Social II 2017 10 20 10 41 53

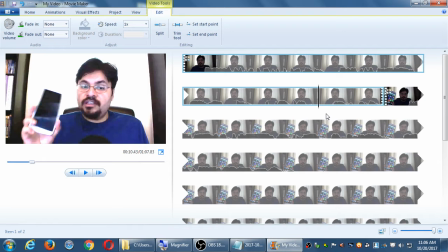(24:50)
It has. So all of those 10 seconds that weren't necessary anymore, I deleted it. people then often say, well, it was obvious that something was changed or cut or it was a big jump or what's happening.
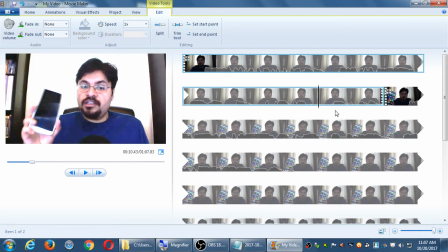(25:10)
People, when first start to work with video editing, kind of get a little obsessed about, like, well, I was looking at the camera in a certain spot here, and then when I jumped over here, I'm looking at a different spot.
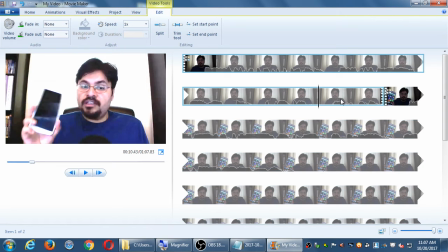(25:25)
You see right here, even looking at it, see how suddenly my hand is holding the phone a certain way, and then suddenly I'm over here. Some people will say, well, that's a mistake, that looks weird, that's odd, that looks fake. This is, again, video editing.
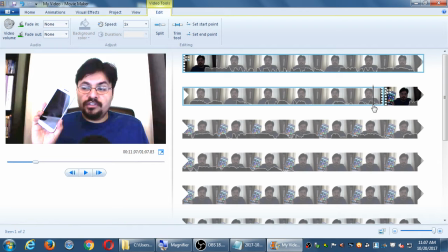(25:41)
If you look at commercials or movies and all of that, they have all of that into account, and that's very common, that you're looking at something and then it switches to something else on purpose, or maybe blended, maybe one thing fades into another thing, or maybe there is a seamless transition.
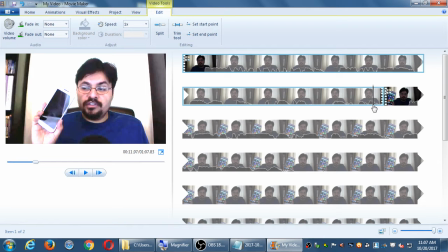(26:01)
Seamless transitions are pretty hard to do because it has to be completely planned out. I have to have rehearsed this, that I made no mistakes, that I did all of the motion on the first try. So let's say I wanted to blend it from this view into this view.
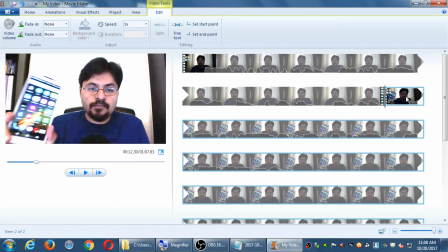(26:21)
I want to go from one clip. I want to blend from this clip into this clip. So if I select a clip, I have animations. These animations will blend from one clip into another.
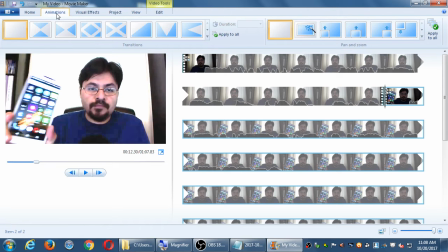(26:40)
And you can preview it by just putting your mouse on it, not clicking, but if you put your mouse on top of it, see that? It's going to blend from this one view into that other view with this effect, the bow tie effect.
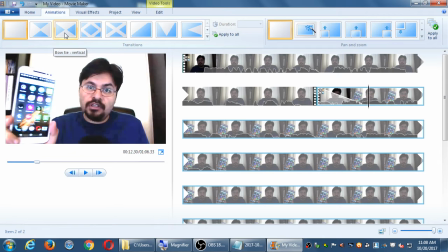(26:55)
This one does it in the opposite way. This one does it as the diagonal. There's even more of them down here. If you scroll down, there's this one over here.
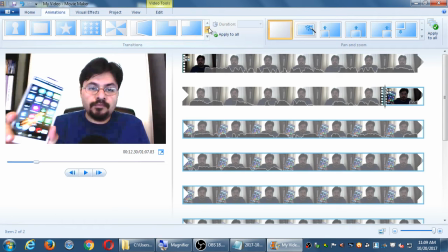(27:19)
All of them, except for like three, I think are over the top. I think they're too flashy. I think usually for most people, they're too animated.
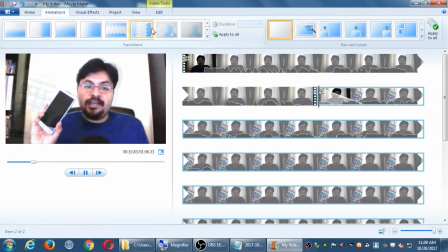(27:30)
They're too distracting. Like, you know, this one over here, like teeth or whatever.
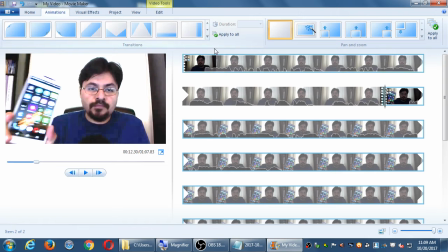(27:35)
Most of these you probably wouldn't use. I wouldn't use most of these for clients. They're like way too juvenile. I think they're too weird. Like that, turn the page.
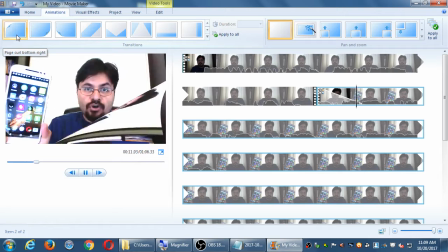(27:46)
Welcome to our wedding. So there's really only like three of them that I would ever recommend that you use.
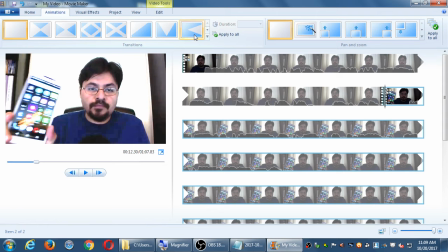(27:53)
And unfortunately, they're on the second screen here. These three, I almost never use them, and I don't recommend you use them. On the second page down here, it's these three. This one right here, blur. This one right here, blur through black. And this one right here, crossfade.
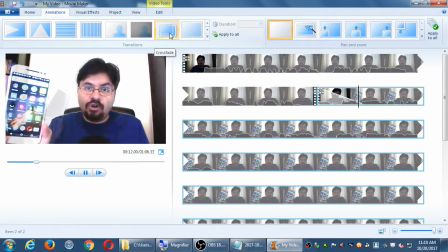(28:12)
And most likely, you're going to use crossfade. These are the classic fade from one view to another. Everything else, like these weird pixelation and such, really, you're not going to use those. Those are very amateur. Those are like, look what I can do. I just learned Movie Maker. You want, really, one of these three.
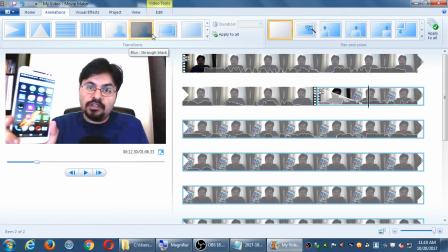(28:31)
They're subdued enough that they look professional. But of course, if you want to be ironic or fun or whatever, definitely use the iris, or definitely use the heart shape, or this weird blob, or these weird pixelations. Welcome to 1984.
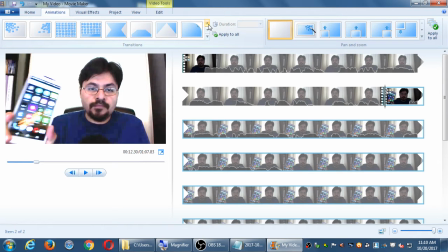(28:55)
Yes?